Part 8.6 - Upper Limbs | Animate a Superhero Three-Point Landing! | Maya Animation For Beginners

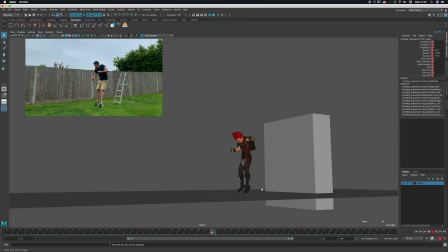[0:03]
Alright, so let's move on to the arms. Let's have a look and see where we're at. So I think there's a few things we need to do on the arms. So first, let's go through them one by one,
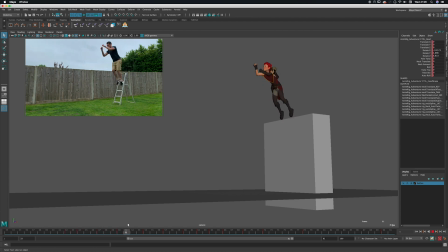[0:17]
is the fact that when they launch, they both leave the knees at the same time. It'd be nice if one was leading the other so that we're not getting twinning.
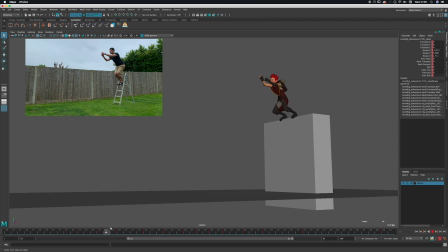[0:30]
It's just nice to have offset motion so they're not both moving at the same time. Secondly, you can see we've got some broken arm poses in there. We've got some overextended arms. I've got some wrists that feel a bit broken. Easy fixes in there.
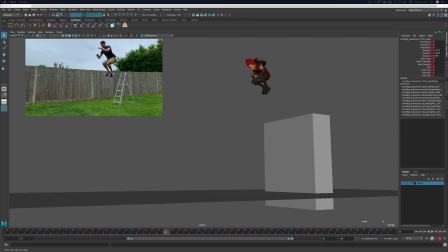[0:46]
Maybe we'll add a bit of a tighter feeling on the tuck at the top here. We're going to clean up some arm poses through there. We're going to avoid it going in front of the head too much when we come down.
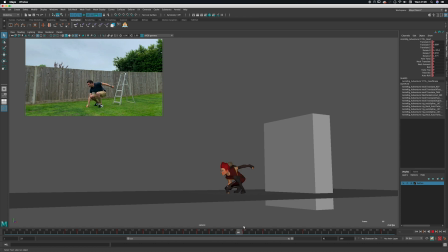[1:03]
I'm going to check the reference, see what's going on. We need to get a harder hit on the fist and fix some intersections in the leg through here.
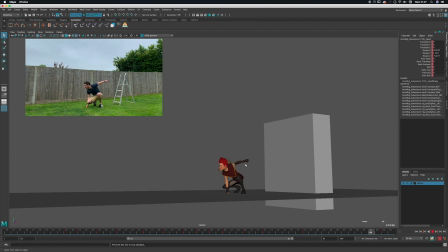[1:15]
And then lastly, we need to work on the arm that pops back and make that feel nice and solid. Remember, we spent some time doing various iterations of the reference so that we could get a nice arm snap in there,
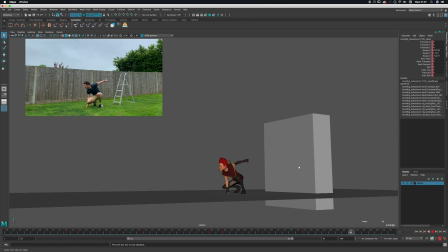[1:32]
which we don't have yet, so we're going to work on that and make sure that's all looking cool. Alright, so let's go and fix up the arms.
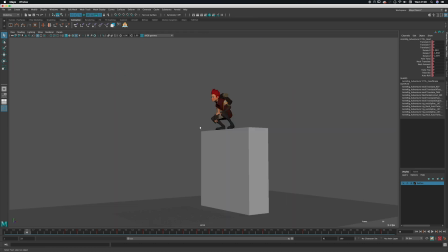[1:42]
Okay, so let's have a look in perspective view and go and grab hold of those arms.
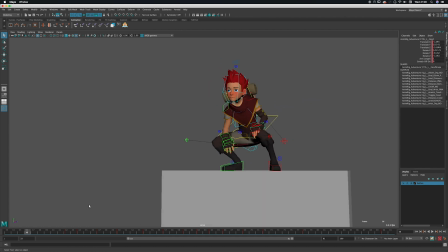[1:47]
Turn on Neb's curves. I'm going to start and just get our bearings and see where we have these things.
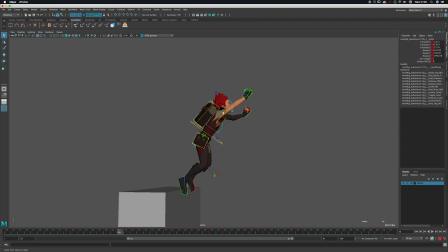[1:57]
Okay, so I think the first thing to do is have a look at fixing up these stretched poses, overstretched poses.
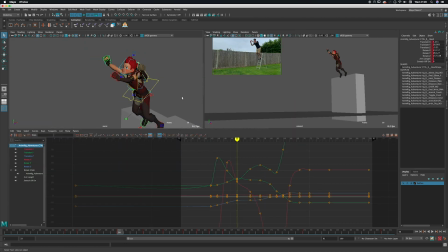[2:06]
So I'm just going to grab that and actually let's just have a look at what's in our reference. So we've got it quite bent there, but you know, we did want to have our arms lead the action a bit, so we'll still have them a little bent,
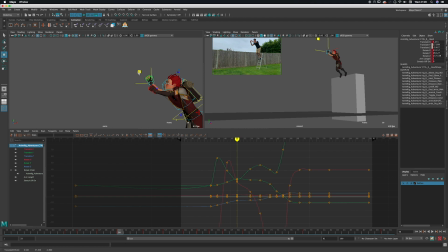[2:22]
but definitely have the feeling that they are leading the motion. He's using his arms to get some what's the word,
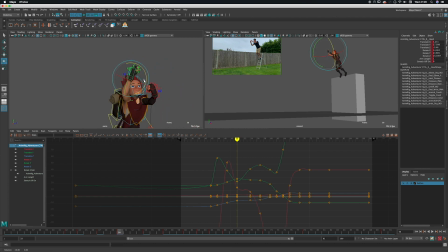[2:38]
impetus, to get some power out of the jump to help him launch up into the air. So I'll just work on this arm here, his right arm. I've got some dodgy curves here that I'll just flatten for the beginning.
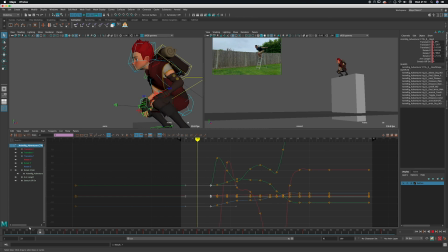[2:59]
It's better, so we don't get that drifting stuff that we've got going on. So I want that arm to just launch up.
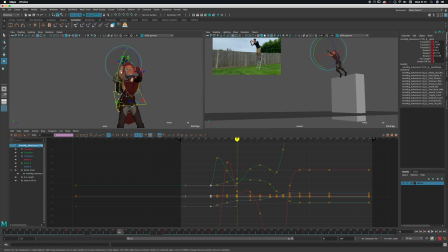[3:16]
Just make sure that that wrist is in line with the forearm, just so it feels a bit stronger. And then we have it so it comes down and tucks in. And this is an important area, because at the moment it drifts down.
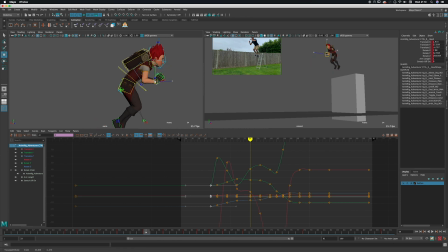[3:36]
It doesn't quite feel like he's pulling his arm in towards his body. So let's improve the way it gets into that tuck position and make it feel like it's coming from it's moving from his shoulder.
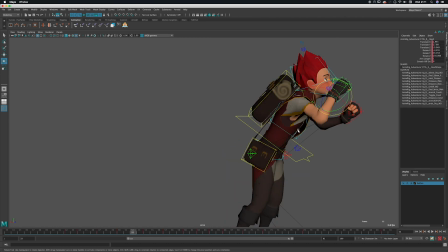[3:53]
So all of the action of the arm should come from the shoulder, whereas at the moment here it's not quite, it's a bit linear. So I think that we need to add in an extra breakdown on 52, just straighten that out.